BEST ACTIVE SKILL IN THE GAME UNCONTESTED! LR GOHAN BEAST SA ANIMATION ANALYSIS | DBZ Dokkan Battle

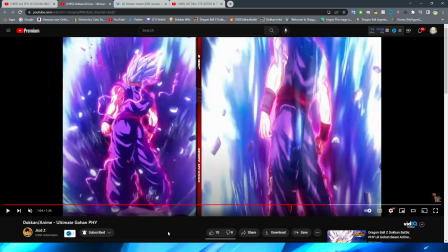(40:47)
I almost prefer this in the Dokkan one for Dokkan specifically. I think it works better for the movie, but This shot of Gohan from the Dokkan just looks so good.
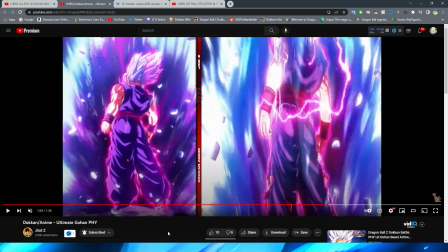(40:56)
This is actually my lock screen this exact shot I upscaled it with an upscale program that I have with a screenshot from the game because oh
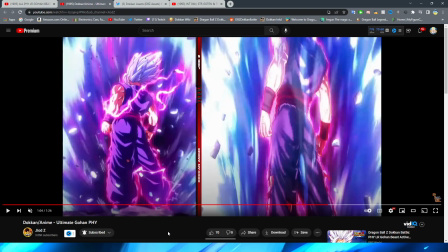(41:04)
this looks so good dude so good so then of course um we do have
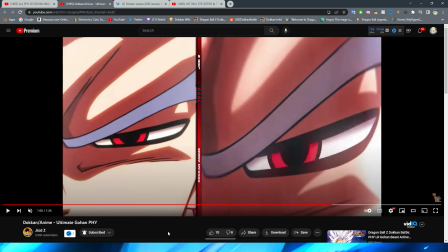(41:10)
the eye open shot which looks really really nice and even the like
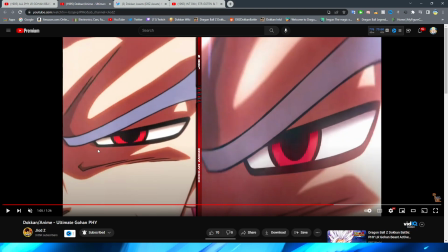(41:16)
key that is flowing around Gohan in the movie they even have that there you can see the lights flashing around his face right even the pupil getting smaller of
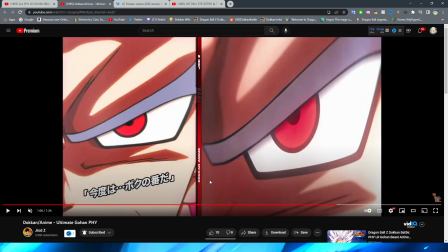(41:24)
course is included the only thing that isn't included in here right is when Gohan looks up right obviously there's the shot where he opens his eyes and then he looks up towards Cell Max that is like the one thing that is omitted from this animation
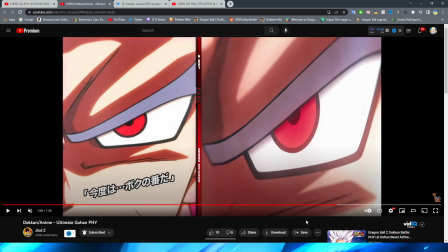(41:40)
which I'm not opposed to right I think the animation works and I think it flows well for you know what they put in there right and then they can maybe use that
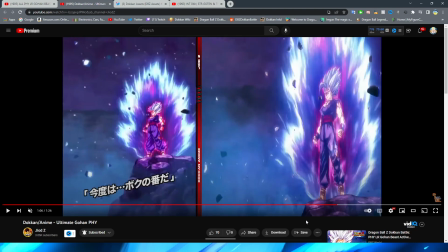(41:47)
animation as well for another Gohan beast in the future even this shot with the angle right and the way that like the camera turns in
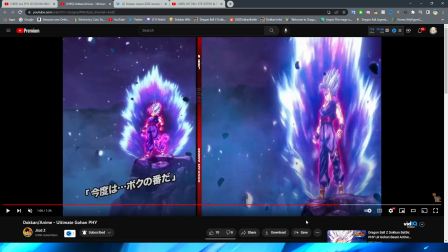(41:55)
the movie right to kind of wrap around Gohan right in Dokkan they do such a good job of representing that even down to like the rocks
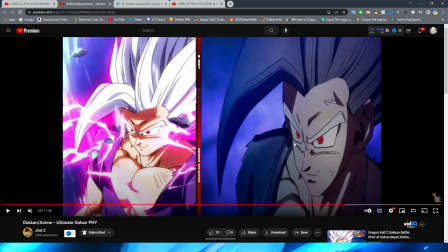(42:04)
being accurate like this rock floating next to Gohan right it looks so good the
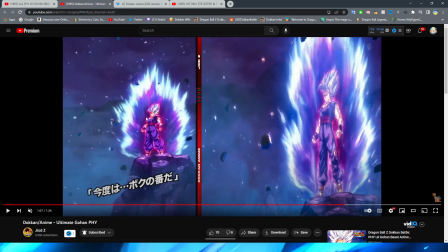(42:11)
only thing that is basically different is just this one is lower quality in terms of like the actual quality of the character himself because of course the assets have to be a certain quality to work in the game right it can't be this hd4 quality because of the
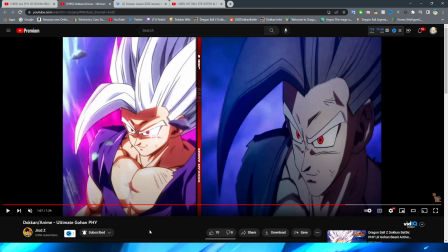(42:25)
engine that the game runs off of i will say this was an interesting change and one that i actually really like of course in the movie this scene is very dark it makes sense why it's dark it's the ambiance of the scene right things are intense obviously the sky has grown
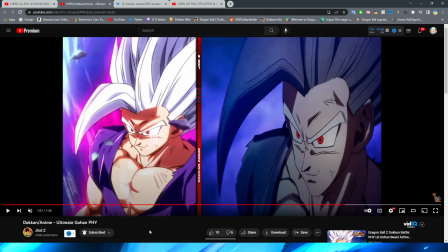(42:42)
dark from all the shenanigans of the battle right and even though gohan definitely has white hair for gohan beast it looks a lot more dark gray in the scene because it's so dark and I will say I actually like that they lightened
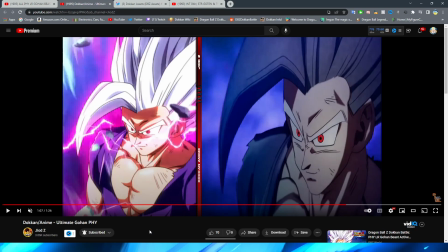(42:55)
this up in the Dokkan version because of course right even though I
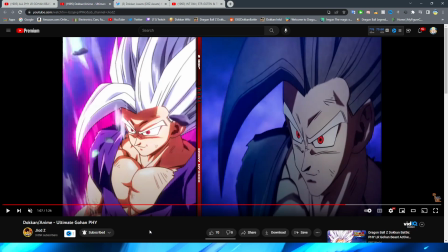(43:00)
was talking about before that sometimes kind of having the suspension of disbelief where you can just basically represent the scene fully and not necessarily take into account what attacks the characters the enemy side are throwing at you right this one I feel like is almost like oh well they're not
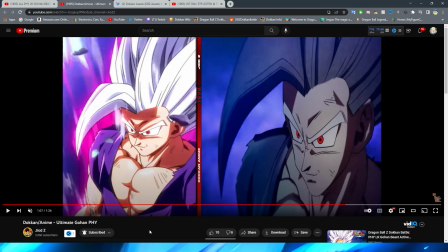(43:18)
necessarily in a dark area in this scene so they're gonna make his hair brighter even though I mean maybe that's not necessarily true because obviously this shot right here
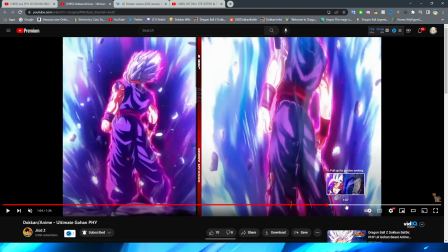(43:26)
is obviously that they're in like a dark location right but nonetheless I do like this I like this a lot actually
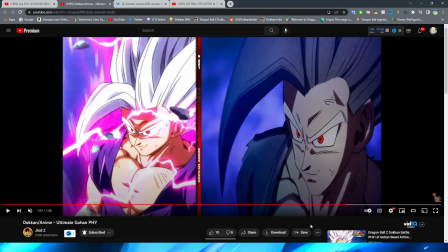(43:34)
that they made it a lot brighter I think it just works better for Dokkan I think is the best way to describe it it would have I feel like in this scene it would have looked a little bit more strange like it probably wouldn't have looked bad at all right like and it probably wouldn't have even been a problem if it was
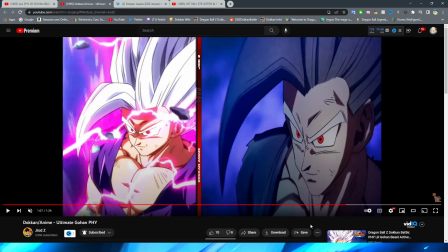(43:48)
like bright like it is in the dokkan version um for his hair but obviously i think it just works better for the
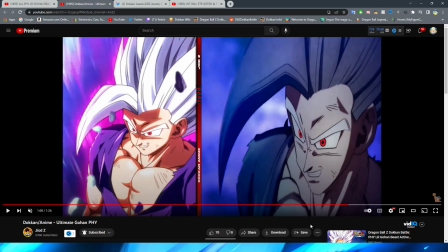(43:56)
dokkan version of the animation even down to the smirk being accurate to the movie the angle that he tilts his head even the bang right
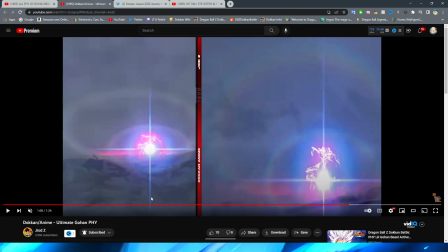(44:04)
moves a little bit just like it does in the movie which is crazy right that they have that amount of accuracy even his gi flowing in the wind
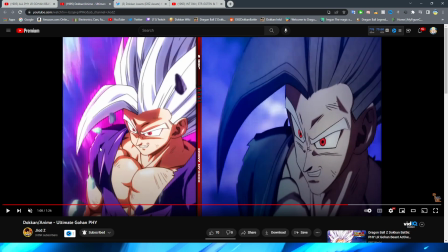(44:11)
right and obviously this is a little bit more purple i mean all the effects are sort of more glowy in this scene and of course here he doesn't really have the aura anymore and that's also probably why they decided to make this a lot more bright because he technically has the aura surrounding
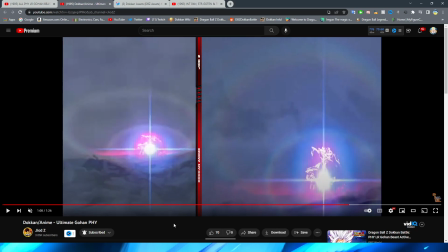(44:24)
him right so then of course all oh my gosh this one's gonna be crazy so the lens flares the electricity here dude the blue sky
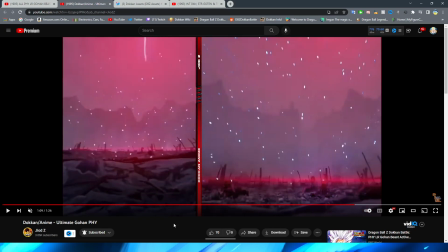(44:38)
oh it is essentially frame by frame the same this i was so impressed
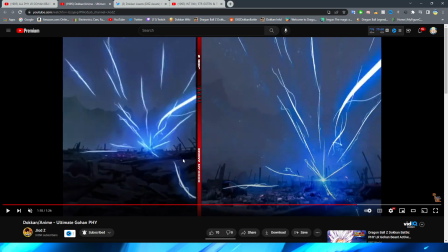(44:45)
with the little beams going that are like zooming into gohan over here to form
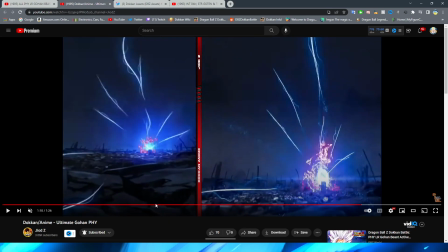(44:51)
the special beam cannon looks so good in dokkan you even have this little bit of perspective where it's kind of going over the rock it almost looks 3d
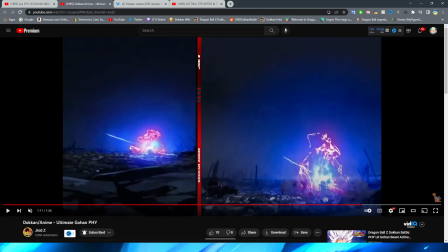(44:59)
right in the dokkan version which is super impressive right they do a good job of nailing these effects right that the movie has with all
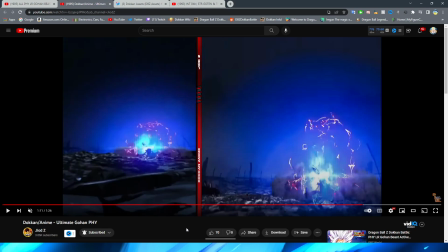(45:06)
this lightning and like this it looks like heat like you know when you look at the road down the street in like a hot summer's day and it kind of looks like the road is moving a little bit like that sort of desert hot effect that's kind of what they've done for this
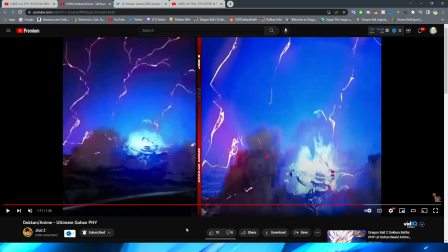(45:18)
in the movie and i think they do a good job of accurately representing that in docom you
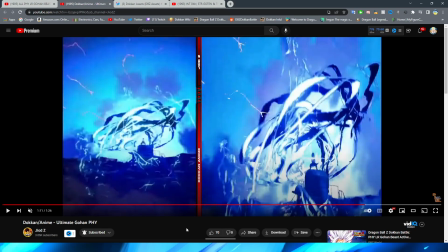(45:23)
zoom in to of course the boy himself standing on the
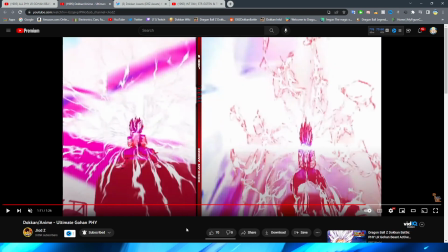(45:28)
pillar and like look at this dude frame perfect it is
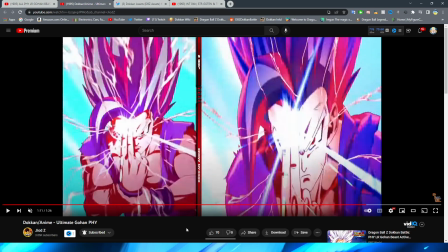(45:33)
accurate to the movie this shot where it zooms in is so nice by the
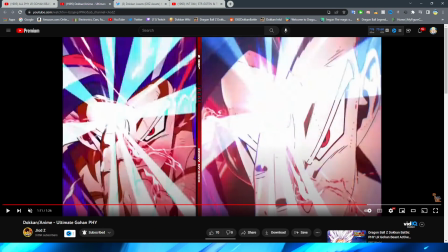(45:38)
way um again like even the little bits of electricity
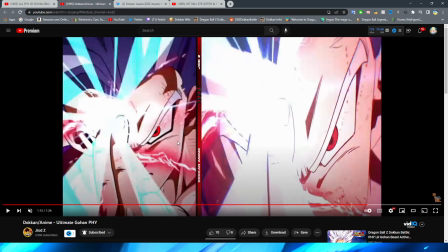(45:42)
being accurate to the way that they're sparking in the actual
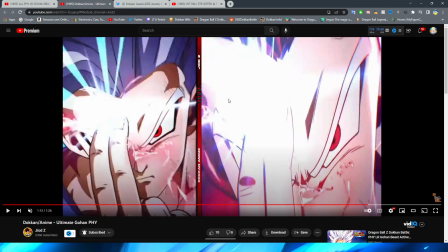(45:47)
animation are perfect right like the same angles the same colors that flash on the screen even like the little ones right like there's a little bit of purple here right you can see
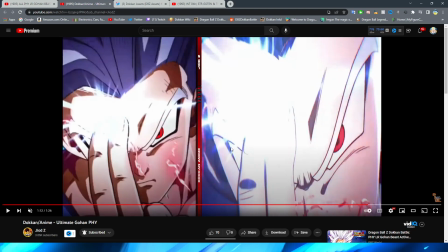(45:56)
there's a little bit of purple there here by his ears a little bit of red they got a little bit of red there right this is now more white, right?
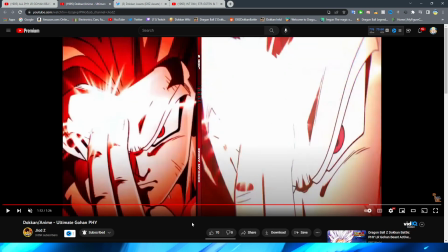(46:02)
Red tint, red tint, right? Bright white. The accuracy is just insane to the source material, right?
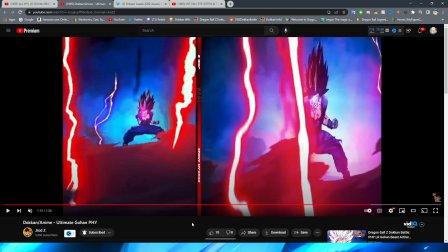(46:09)
It's crazy how accurate they got this. Okay, so then of course we have this. It's kind of interesting, I will say, that for this scene they did actually make his hair a little bit darker rather than with the close-up they made it super bright.
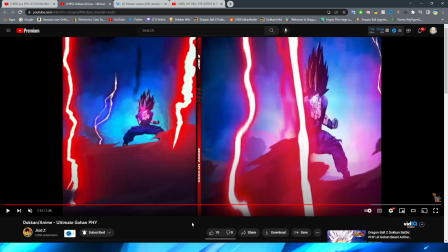(46:24)
It kind of makes me wonder why they made that super bright, but I guess that is just because instead of having the bright scene be the one
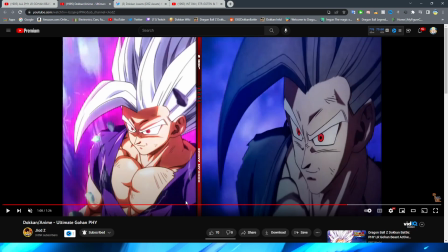(46:31)
where you know he looks up right they instead use this shot because it's a little bit more iconic and just had him powered up instead like
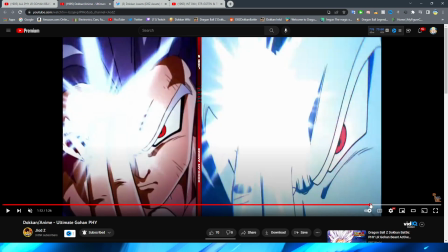(46:39)
we're here he doesn't have the aura around him okay so
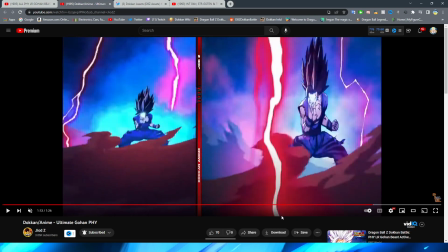(46:44)
going back to this shot here obviously this looks fantastic even the smoke is accurate to the original right it looks really really good obviously the electricity effects this looks
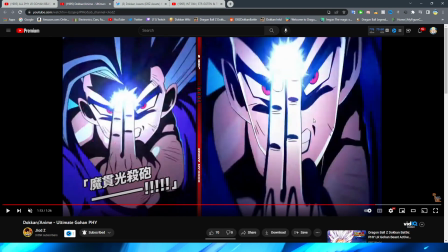(46:53)
so good you know right next to the movie right the special beam cannon
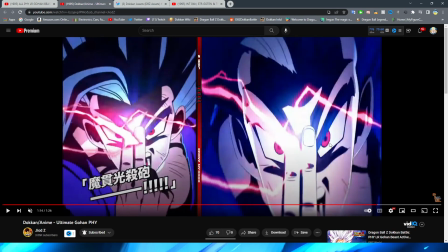(46:57)
when he's shouting it out right looks great again the accuracy to the minor details is immaculate in this scene
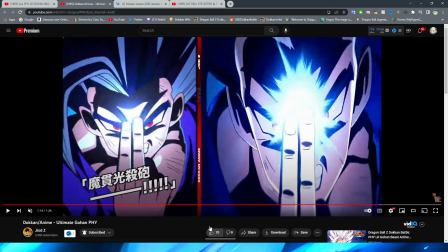(47:06)
it is insane that dokkan with being a game as old as it is is able to replicate this there are a couple of things that are different here right like you can see this
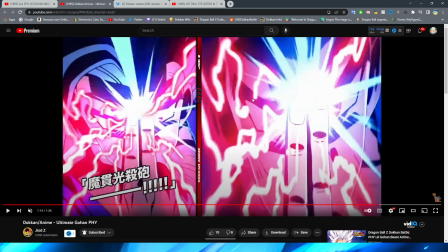(47:15)
little red spark it's on the dokkan version is not present on this one right so there are very small differences right there are a couple right they're
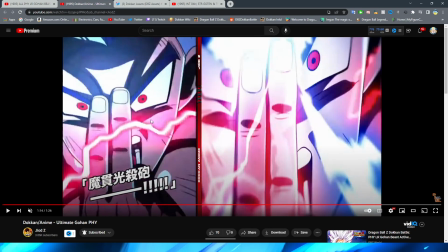(47:24)
very far and few in between um but this still looks so good right obviously now we have the close-up to the eye and then we
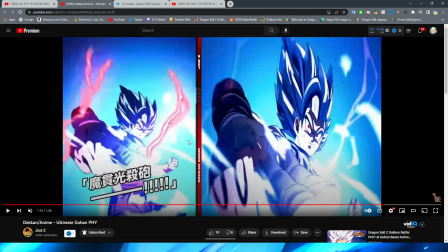(47:33)
zoom back to Gohan lifting up his fingers to
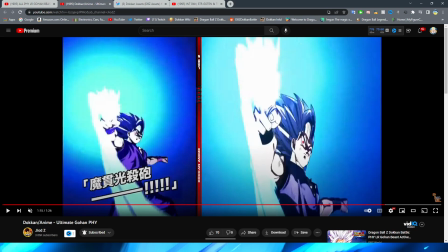(47:38)
the sky literally like this kind of just looks like cam footage from the theater
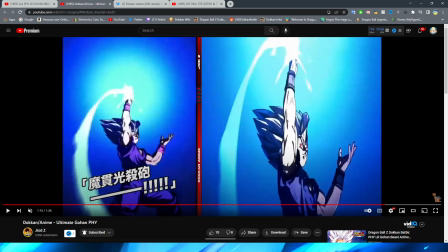(47:43)
when we watched it the first time to be honest with you accurate down to the sparks
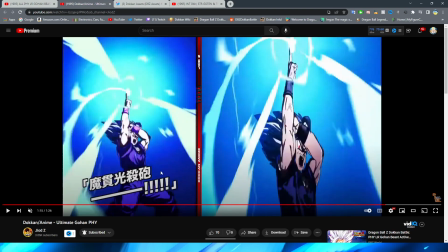(47:48)
coming off of that the lightning effects look in the same angle right Gohan's
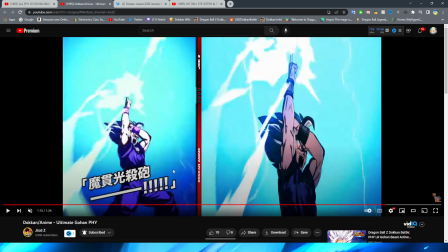(47:53)
expression changing and immediately grabbing his hand at the same time right of course then his hand whipping down to get the special beam cannon
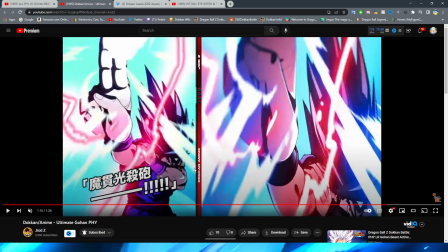(48:02)
that very I love this shot so much where the arm is kind of covering his face so sick very very cool obviously here right the final shot where and
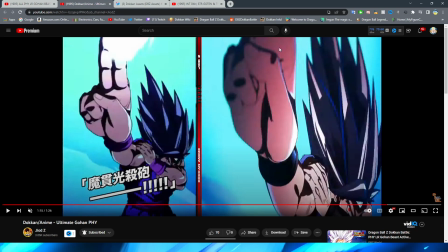(48:10)
this is cool that they added this little bit of like the final bit of key coming off of his fingers that's not visible in the anime that's cool because obviously it's them right here,
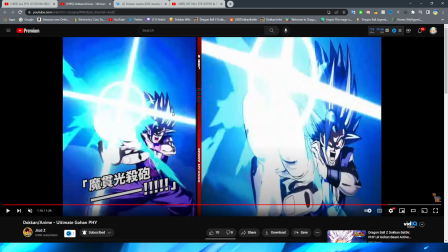(48:19)
right? The lighting effects are even more potent in Dokkan, I feel like, which is pretty interesting for some of the scenes, but then in this, they're a lot more brighter.
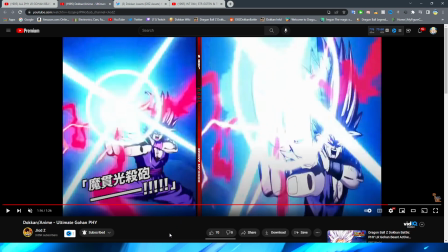(48:27)
It's just interesting the color differences that they did between each of these scenes, right?
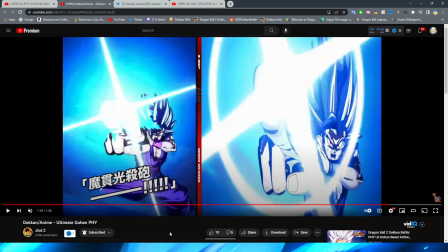(48:33)
But the special beam cannon looks good.